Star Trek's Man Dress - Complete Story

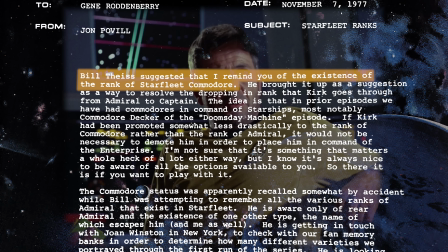492s
You may recall from the episode Doomsday Machine that the USS Constellation was commanded by a Commodore instead of a Captain.
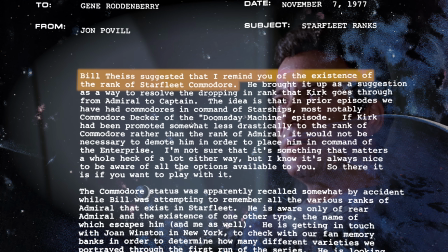499s
Theiss proposed that Kirk start off Phase 2 as a Commodore, so it wouldn't require a demotion for him to command the Enterprise again.
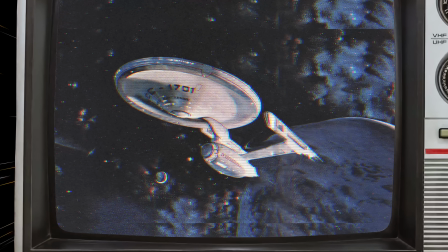506s
Though, as we all know, Phase 2 never made it out of pre-production.
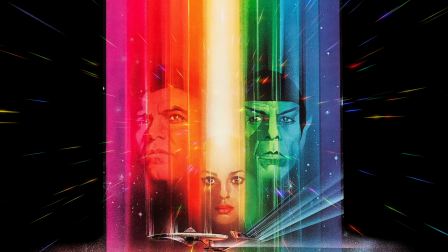512s
When Phase 2 transitioned into the first movie, director Robert Weiss replaced him.
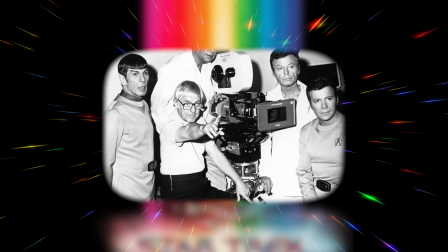517s
He criticized Theiss' work as being like pajamas.
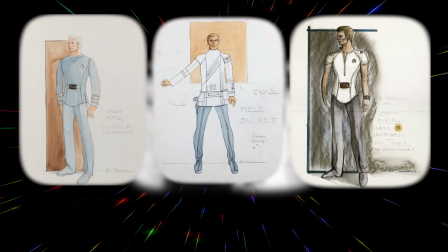521s
He brought in a new costume designer, Robert Fletcher, with the direction to be more science fact than science fiction.
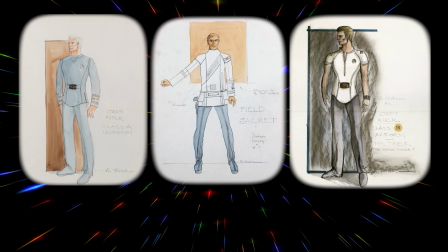527s
In an interview, Fletcher said that he wanted to give the costumes a solid feeling of reality,
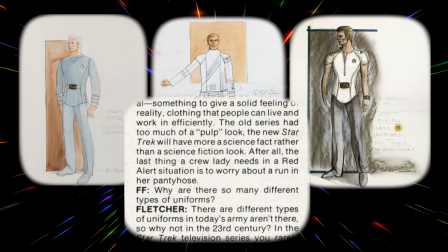533s
clothing that people could work and live in efficiently. He goes on to say, in a not-so-subtle jab at the original series mini-dress, that, in quote, the last thing a female crew member needs in a red alert situation is to worry about a run in her pantyhose.
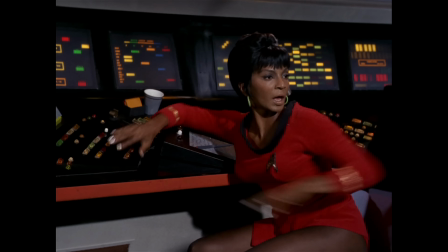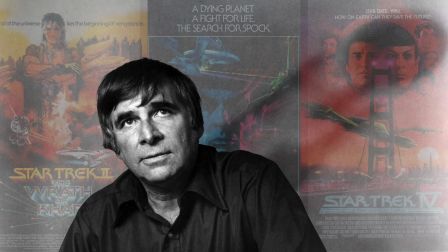554s
The Star Trek movies would continue, but without Roddenberry producing after the turbulent production on the first film.
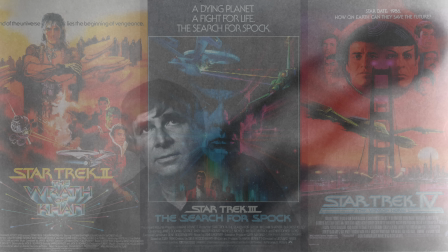560s
In the meantime, after losing creative control over the movies, Roddenberry once again got his hands on a new TV series to continue his version of Star Trek.
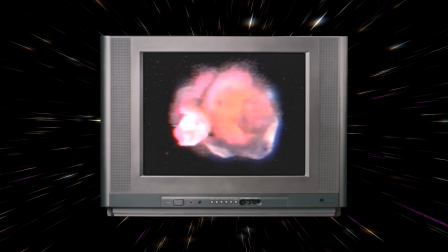567s
Roddenberry got the old band back together, including Theiss.
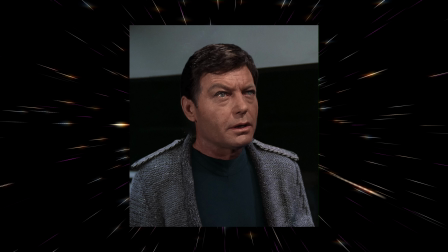570s
With the Next Generation set over 70 years after the original series, Theiss could start from a blank slate when designing the new uniforms.
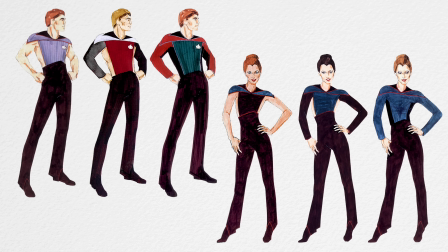580s
From an early stage, he locked into having the uniforms being tighter and more form-fitting than his work on the original series.
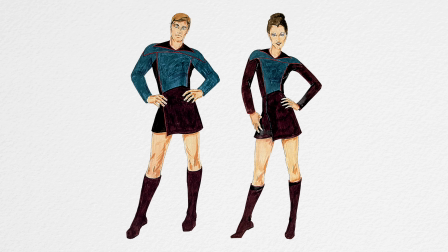587s
The Skant was also being designed alongside the standard jumpsuit uniform, showing just how committed he was to bringing them to screen. As you can see here, he wasn't remotely interested in adhering to any conventional depictions of masculinity.
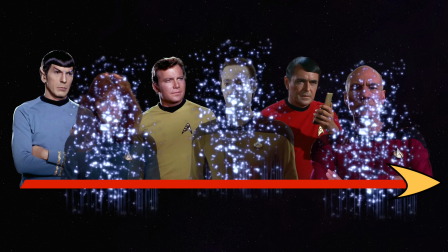600s
Just about the only traditional Star Trek convention that he carried over from the original series was the return of the 3-color division paradigm.
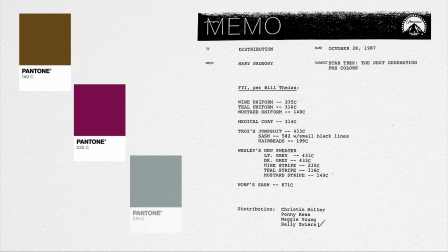609s
This internal memo identified these using the Pantone standardized color matching system, with mustard, wine, and teal.
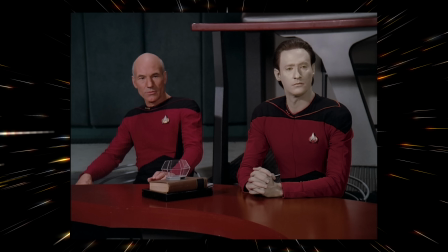617s
The show swapped the command gold and operations red, with the command officers now wearing the red, and operations now wearing the gold.
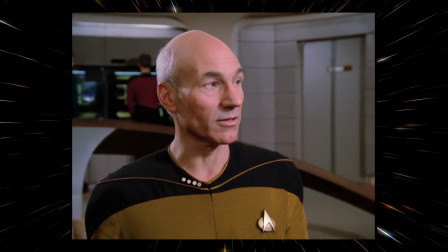627s
Everything about this seems wrong.
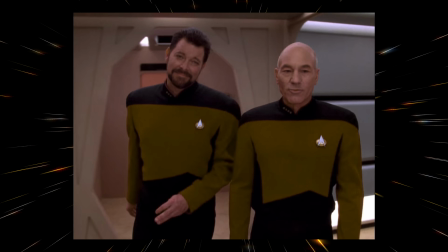629s
There was never a definitive reason provided, but the general sentiment is that they made the switch because Patrick Stewart looks better in red.
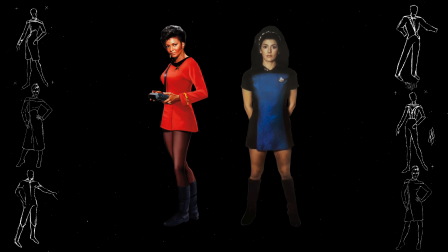637s
TNG was Theiss's chance to respond to the criticism about the original series mini dresses. Women were given the option to wear pants, and the men were given the options to show off their kneecaps.
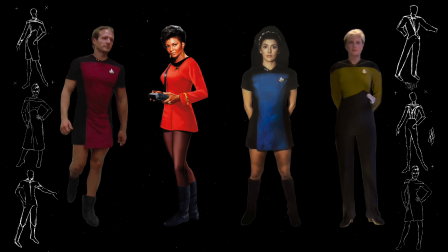647s
Theiss explained in an interview,
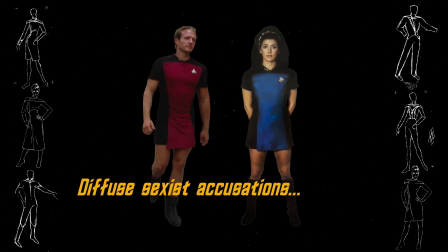649s
having the actresses and actors both in skirts was to diffuse any sexist accusations that might have been associated with designs from the original show.
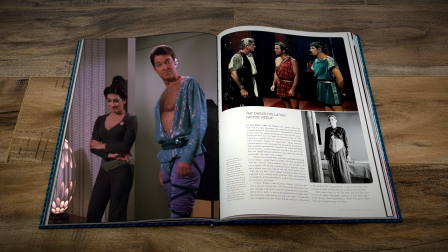658s
Star Trek The Next Generation would bookend his career. He would depart the series at the end of Season 1 and pass away in 1992. But not before one final toga. Or at least something that looks like a toga.
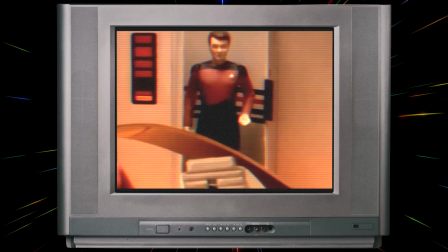675s
Star Trek The Next Generation had a toy line, but the Skant didn't make the cut.
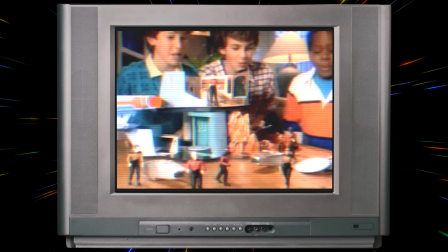678s
If it were going to appear, it would have been on Troy, but she's the only character not to get a figure.
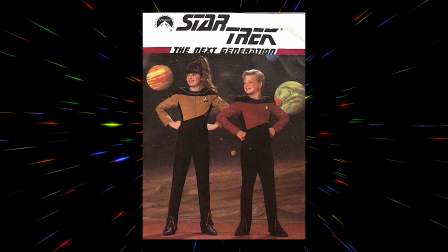685s
There also wasn't a Skant option for the kid's costume. But this wasn't the end of the mini dress uniform.
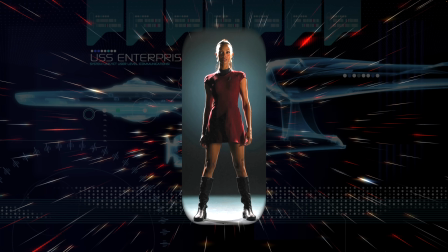691s
It returned in the J.J. Abrams Kelvin timeline. While Theiss used the Skant to challenge gender presentation norms,
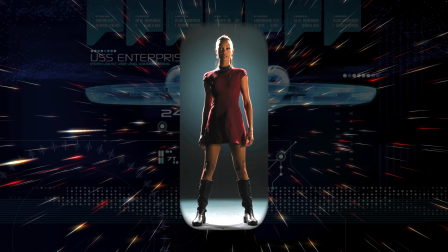698s
the J.J. mini dress was a kitschy affectation playing on Star Trek's pop culture iconography.
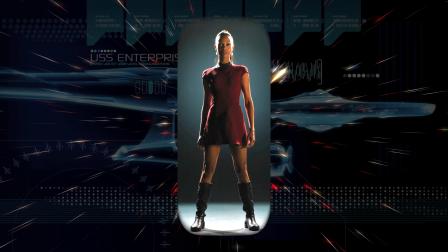703s
In that regards, philosophically, they're polar opposites, though it still had the same challenges with covering up one's final frontier.
I just remember I kept being reminded by all my male cast members that I was flashing.
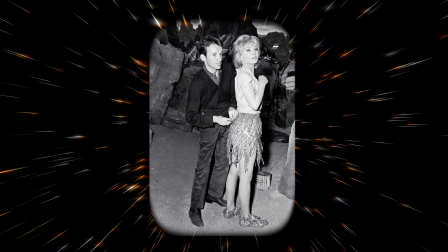719s
Though as fate would have it, the Skant would come full circle. Theiss's contribution to Star Trek started with The Cage in 1964.
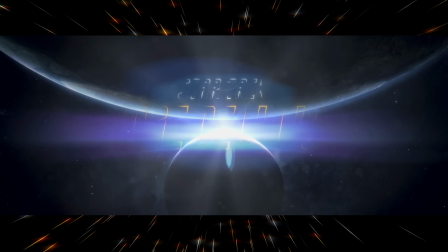727s
His Skant lives on in spirit on Strange New Worlds, coincidentally taking place during the same era of Star Trek,
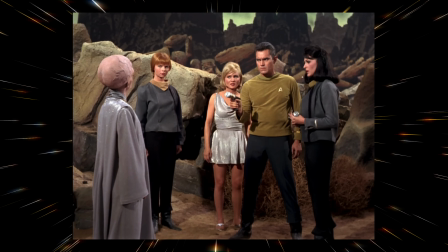734s
where the original portrayal of Number 1 wore the tunic and trouser uniform variant.